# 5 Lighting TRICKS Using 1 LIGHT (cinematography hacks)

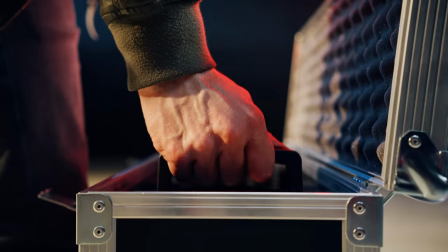[0:15]
This right here is the Rotolight Titan X1.
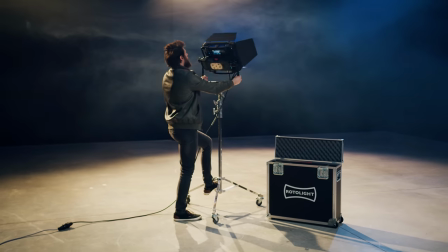[0:18]
Now, I've been playing around with it for about a month now because Rotolight sent me one of these and we're so kind enough to sponsor this episode. Now, I have to admit that this is probably my new favorite light and I'm not saying this because they're sponsoring.
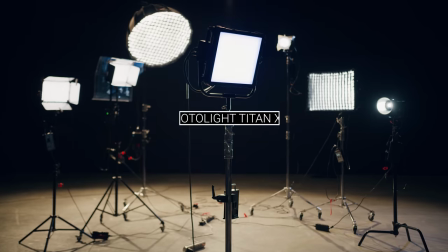[0:31]
I always make sure that I get freedom of speech whenever I work together with sponsors, but that's probably because it's also the most expensive light we have laying around right here now.
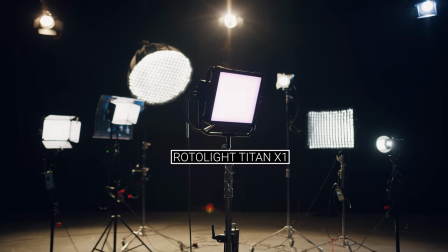[0:40]
But compared to similar lights on the market, it's actually pretty affordable. So, like always, I'm going to scatter more information about the features of this light as we're going to explore five different lighting setups or tricks or hacks, whatever you want to call it.
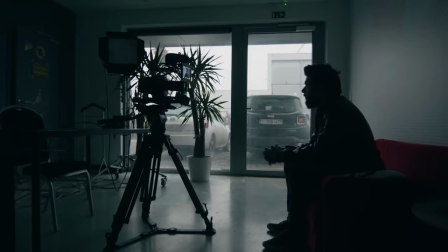[0:54]
And for the first one is a situation where you have a big window. In our case, it's still early in the morning, so the room is very dark.
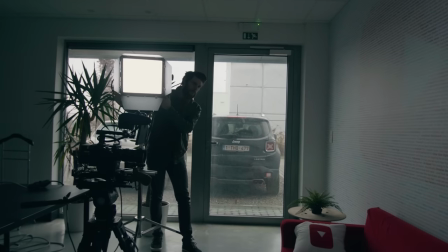[1:02]
One way to fix that is by using the Titan as an extra light source to make the outside light brighter.
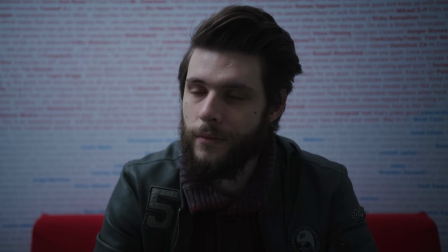[1:07]
Now, since we'll be mixing two light sources together, it's going to be important that both have the same color. So what I did was first take a white balance with the camera and then I would put the Kelvin value and green magenta shift into the rotolight. And that's one of the first features. It's an RGB light able to produce over 16 million different colors. And that's one of the first things that I love about this light. This one could replace so many other different lights.
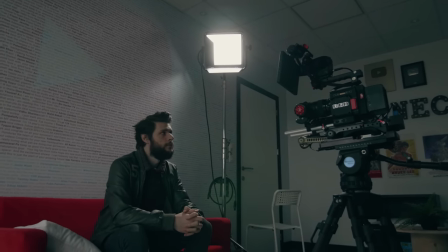[1:32]
Now you could also set it up as a backlight and have the lighting color from the window match with that.
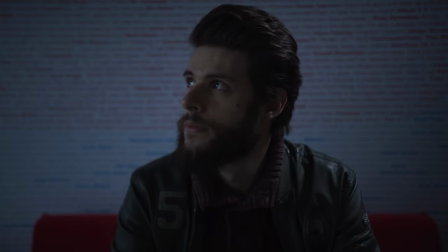[1:37]
If you do like to keep the same look and feel from that single window, but just need to lift up the shadows a bit, you could bounce the light into the ceiling.
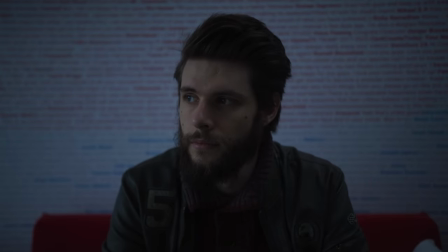[1:45]
Make sure that your ceiling is white though, otherwise you'll be mixing different colors again. For the next one, we're gonna move to the dark studio and have the Titan set up as a backlight. Now to make sure it's not too hard, I'm going to diffuse the light.
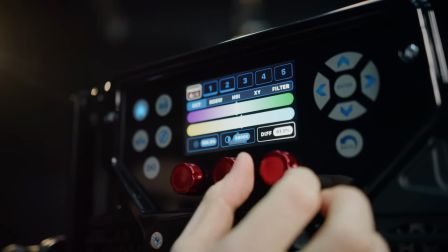[1:58]
Nope, not with a diffuse filter, there's actually a dial on the Titan to diffuse the light. They call it their smart soft technology, it's really cool. Now, it's not going to be soft enough for every situation, so you still need things like soft boxes, but the fact that you already have a basic diffusion built-in is really awesome.
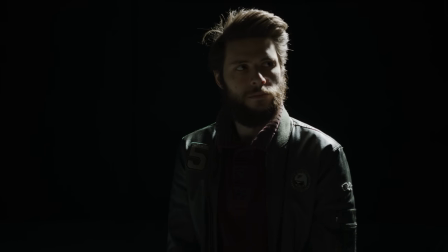[2:18]
So I'm going to set this up as a backlight. In a dark room, this will almost create a silhouette of myself.
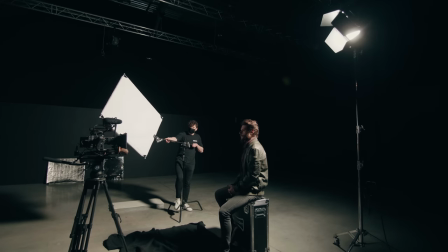[2:24]
I'm going to use a simple reflection on the other side of the backlight to give myself a key light.
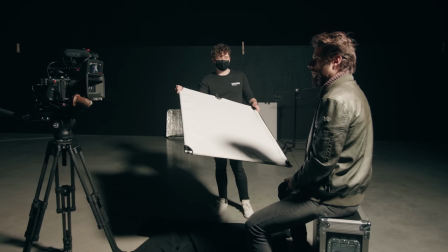[2:30]
And one of the biggest mistakes people make with bounce boards is that they reflect the light back from below. Now keep in mind that the light reflection is a light source as well. When you place a light on the floor, you know, see what it does to your face.
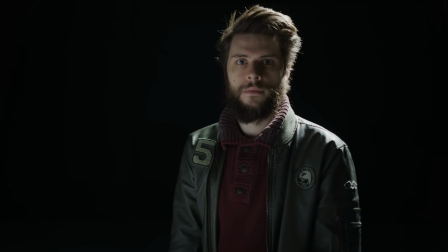[2:42]
You get that horror drama look, which works, but in most situations you want to reflect the light back higher up. You can also make such reflectors yourself with a simple foam board. I even got a silver side that I made with some aluminum foil, but you can get these four or five and one reflectors as well for a very cheap price.
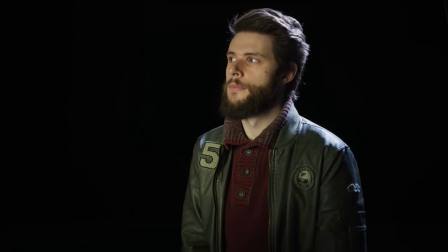[3:00]
These usually come with a gold side, which creates a warm light on a talon. This kind of creates a natural teal and orange look. And finally, our mirrors. Now, we have a whole separate video about that, which you can find a link to in the description down below.
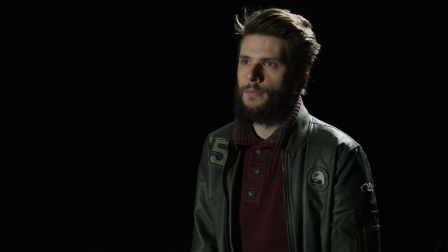[3:14]
But basically, a mirror reflects almost 100% of the light back. This works really well and gives us two prominent light sources. And this brings us to lighting setup number three. For this one, we're gonna go outside.
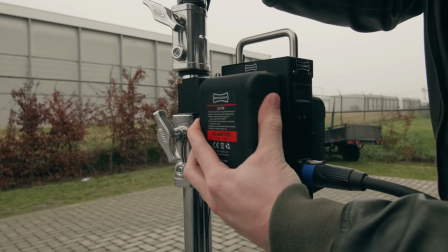[3:27]
The Titan X1 has the ability to also connect V-mount batteries, which is great, so you can just take it anywhere.
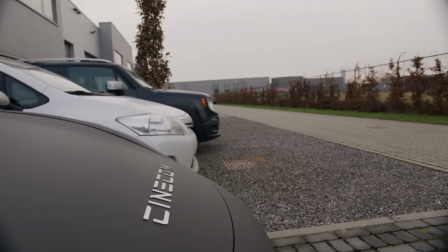[3:33]
And since it's an overcast day, there is very little contrast and the colors are also very flat, so I'm going to create a fake low sunlight with the Titan. If you go into the menus, you can choose a filter from the Li library.
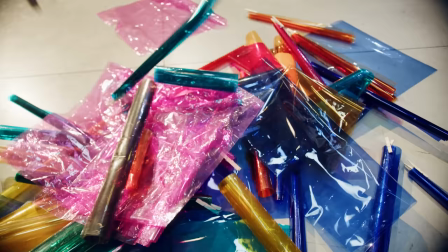[3:46]
The Li is a filter brand, we have a bunch of those here in the studio that wrap around a light.
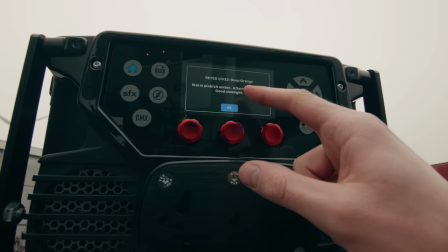[3:51]
So no longer you have to do that with the Titan, you can just choose one from the database. Every filter also has an explanation what the mood is gonna be.
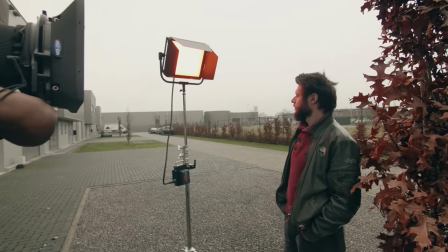[3:58]
But since I'm only able to light myself, I will shoot this on a tele-lens to not draw too much attention to the background.
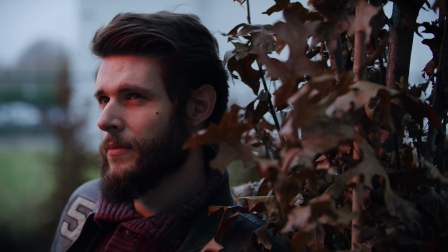[4:05]
So this shot definitely works and has a lot more dynamic due to the contrast and the color created from the low sunlight.
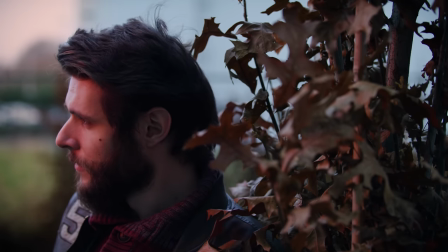[4:12]
In post-production, I also added a little bit of that orange hue into the background, which sells the effect even more. Lighting trick number four.
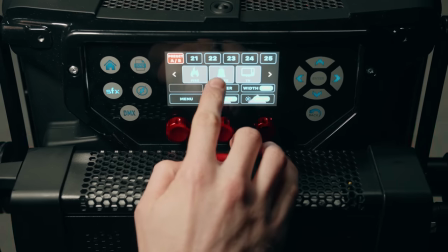[4:19]
Since the Titan has a big library of lighting effects, we can use that to mimic a specific light source, like a television.
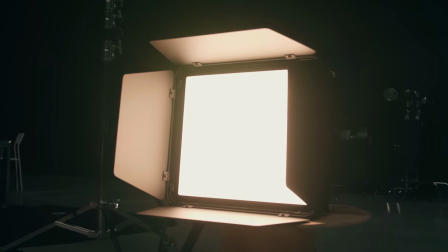[4:26]
This will automatically animate the light and you get the feeling that you're looking at a television.
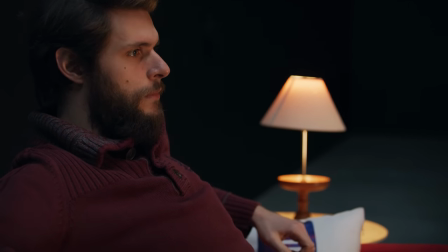[4:31]
If you don't have one of these fancy lights, you could also spin the brightness of your existing lights.
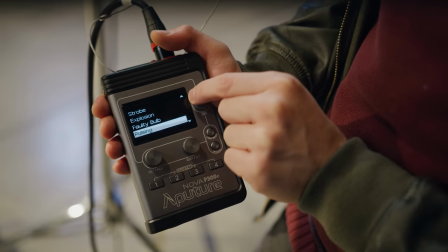[4:35]
Now, I do want to mention that this is an older controller of an aperture light. Their newer models have such effects built in as well. However, the Titan X1 definitely has a lot more options and customizations that I've never seen before in a light.
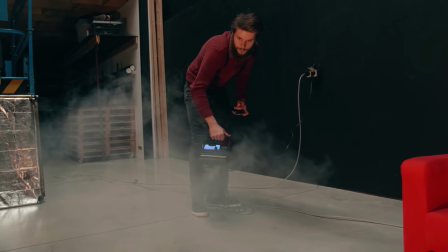[4:49]
Some other variations are a fire, which together with a smoke machine creates the illusion like your house is on fire.
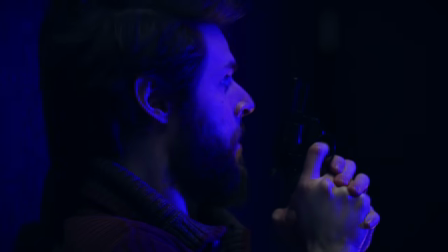[4:55]
Or the famous cup car light, which we can adjust the speed, type of lights, etc. from.
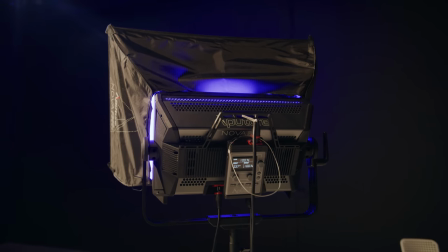[5:00]
Now for those of you who are familiar with the Aputure Nova P300C, it's probably one of the competitors of the Titan. And although that I love the Nova so much, the Titan wins in many categories, like brightness, features, durability, etc. But they lose in price, which is pretty obvious. I mean, you can't cramp what the Titan has under $2,000. Anyways, this brings me to the last lighting trick. If you ever need to shoot a dark scene like a garage or in a basement, it's not gonna be usable if you actually keep it dark. So we're gonna have to add some kind of light in there. In this case, make sure that your light makes sense.
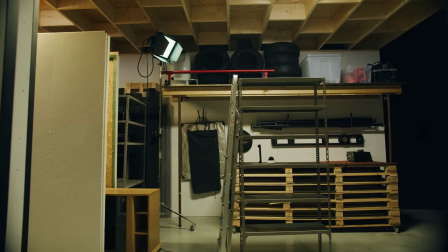[5:37]
I've placed the Titan behind me with a greenish color and this could be an old fluorescent light bulb.
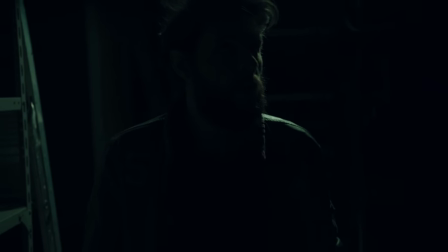[5:43]
Having it behind me keeps my face dark and thus we retain that dark look. But we can actually see something, you know?
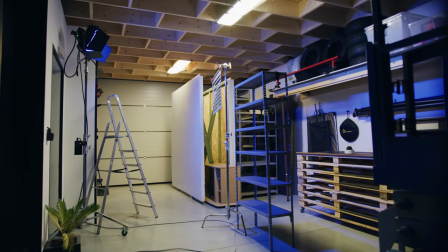[5:50]
Another idea is to choose a moonlight filter and we have the light set up on the side. Optional, you could also place a Cucolurus in front of the light.
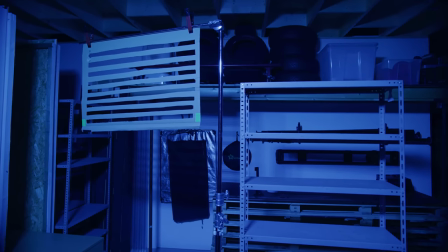[5:57]
This is basically a cardboard with a shape in it to create a specific shadow, like these lines which could come from blinds.
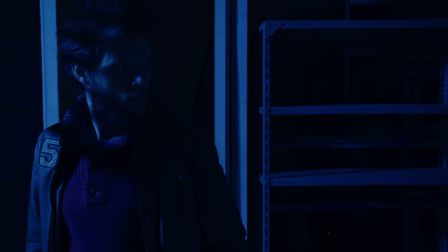[6:03]
But this gives a great result as well, retaining that dark basement look.
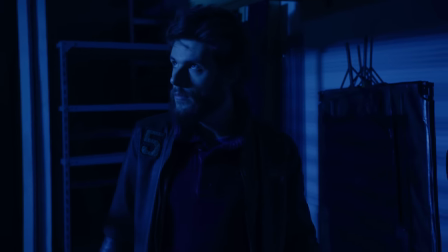[6:08]
Now, I loved working with the Titan X1 and I can't say much negative about it, except for one thing,
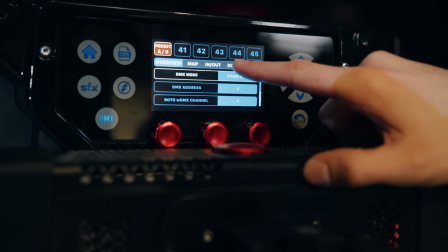[6:14]
the Titan has a lot of different DMX protocols built in, which is great for professional studios.
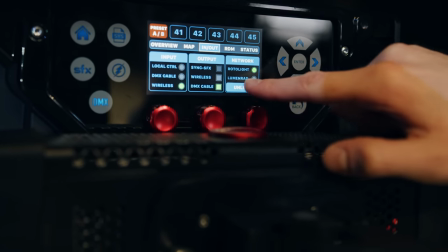[6:20]
But for creators like us, there's no free app that allows you to control the light, which is necessary because even though the menus and touch panels are very intuitive, when you have your light sitting above you,
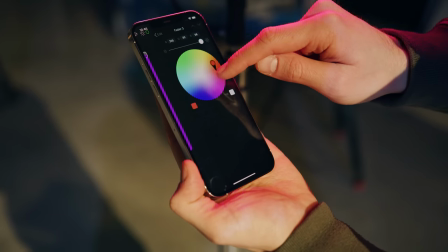[6:32]
you can't control it. The only way to control the Titan is through the Luminaire app, which is supported by the Titan.
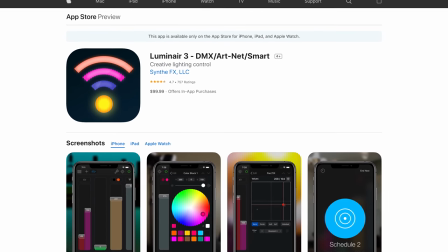[6:38]
That is amazing, but the app costs 100 bucks. But that's the beauty about today's technology. If Rotolight decides to make your own app one day, then that will be perfectly possible and your current Titan X will probably be compatible with it as well.
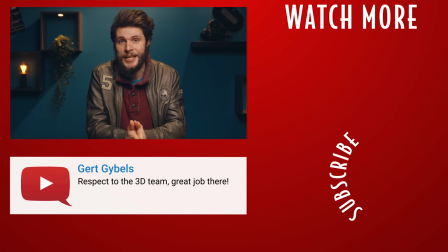[6:52]
But all in all, if you have the budget for it, the Titan X1 is definitely a light worth checking out. You can find a link to it in the description down below. So those were my five lighting tips and my experience with the Titan.
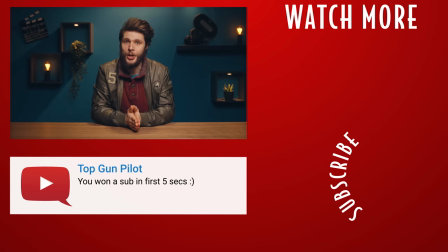[7:05]
Big thanks to them for their support. Thank you for watching and as always, stay creative!